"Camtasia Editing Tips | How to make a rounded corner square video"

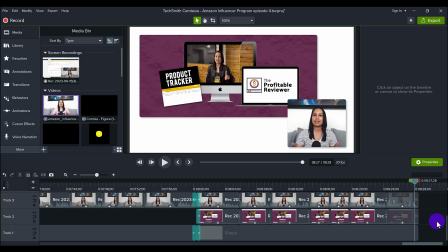Here's how to make your videos look like a rounded square in Camtasia.
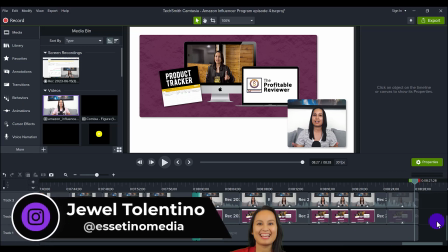Hey everyone, how's it going? It's Jewel Tolentino here from essetinomedia, and on this channel, we show you how to create profitable content. All right, so let me show you a different way of doing your videos in the kind of
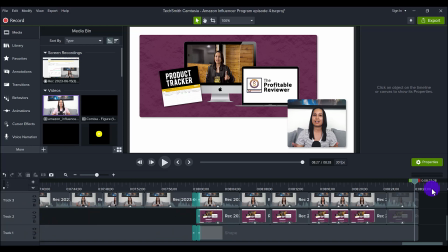screencast recording video where you have, you know, the screen and you have your video usually on the bottom right. So the majority of the people have been using the circle ever since Camtasia came out with the circle feature where you can make your video into a circle.
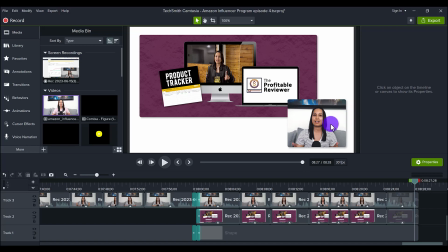Everybody does the circle, right? Well, I like to mix things up, and if everybody's doing the circle, I said, let me do a square that is rounded corners. So lately, I've actually been doing this to stand out from everybody else. So here's how we did it.
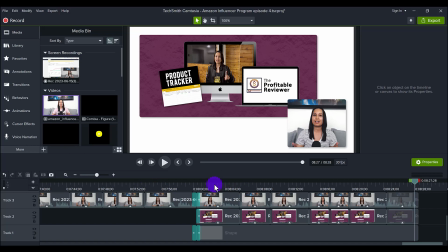So this right here is a video editing project that I just already released, and so this is a already done video. And at the end of the video, I'm promoting my new course called The Profitable Reviewer.
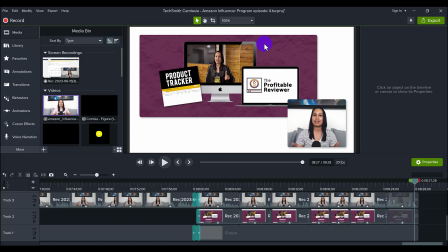It's basically how you can make money on Amazon reviewing products, and it's honestly the easiest money I've ever made. So that's why I'm promoting this course right now, because I feel like it could really help a lot of people. And so I've been documenting my journey to 5,000 a month, and I've been creating these episodes.
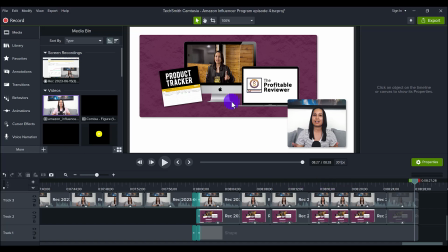So at the end of the videos, you know, I'm promoting the course here, and that's why I have the square rounded corners, and then I have this here, which is like showing the course. This is what the video footage originally looked like.
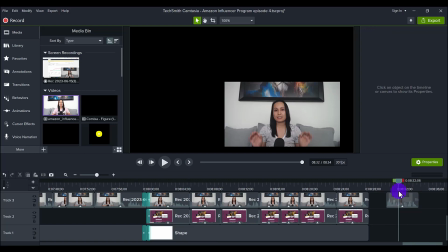So if I just copy this here and I paste it over here, so this right here was what it originally looked like. This is what it looks like when I'm filming just from the webcam.
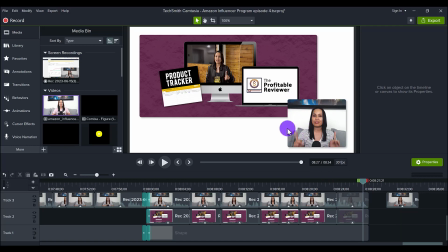And then right here, this is what it looked like after, you know, I shaped it, I added the corner rounding and everything.
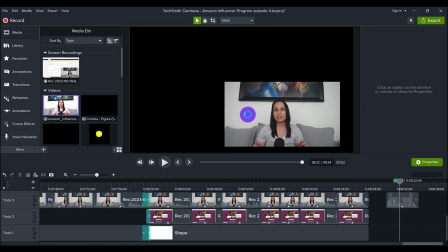The reason why I didn't just leave it like this and then I added corner rounding is because I felt like there's too much open space, right? When I was filming here on the couch, this was kind of like the closest I could get it.
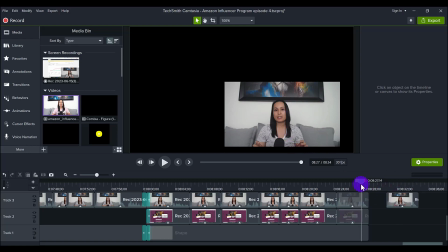So that's why I'm kind of cutting out everything like I did over here to get more of a close-up feel. Because if I just had it like this, and this was, you know, what was in the bottom right-hand corner,
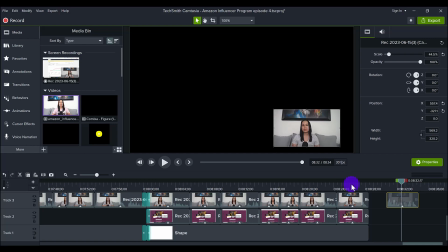which it was kind of like, you know, this size, you can see here. This, I look more up close and personal with the screen. This is like far away, like I look tiny, right? So that's why I cut out all that stuff. So let me just make it back to the original size.
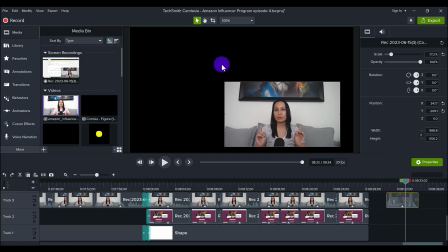And this is what I did. So I basically click on the video that I want to make into my rounded square. And I go to the crop tool because we want to make it into the square first.
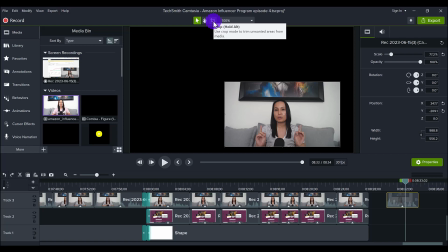Now it's not an exact square. I didn't measure it or anything, but I just did like an eyeball thing. So I click the crop tool and then I start cutting off a bunch of the video because this is a rectangle, right?
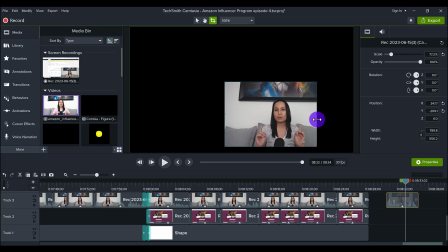So I want to make it into a square. So what I do is I usually match up, let's say, the end of my arm and the end of the video to make it equal on both sides. So I look to see, okay, how much space is between here and my arm? And then I'm going to match that.
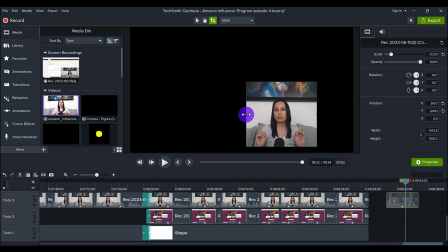Like I said, I just do an eyeball and I do it like that. Maybe I'll go actually a little bit more from this side and then a little bit more on this side. And there's a lot of space from the top of my head and this big painting here,
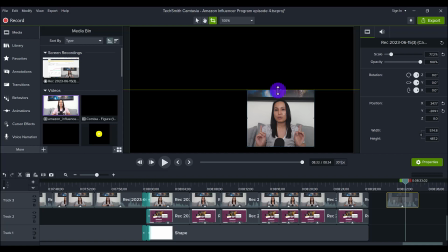so I'm actually gonna lower this down, maybe over here. I'm just trying to recreate what I did and just do a little bit over here. And so now you kind of have it as a square. It's not a perfect square, but that's okay. It doesn't need to be perfect. More or less, it looks like a square, right?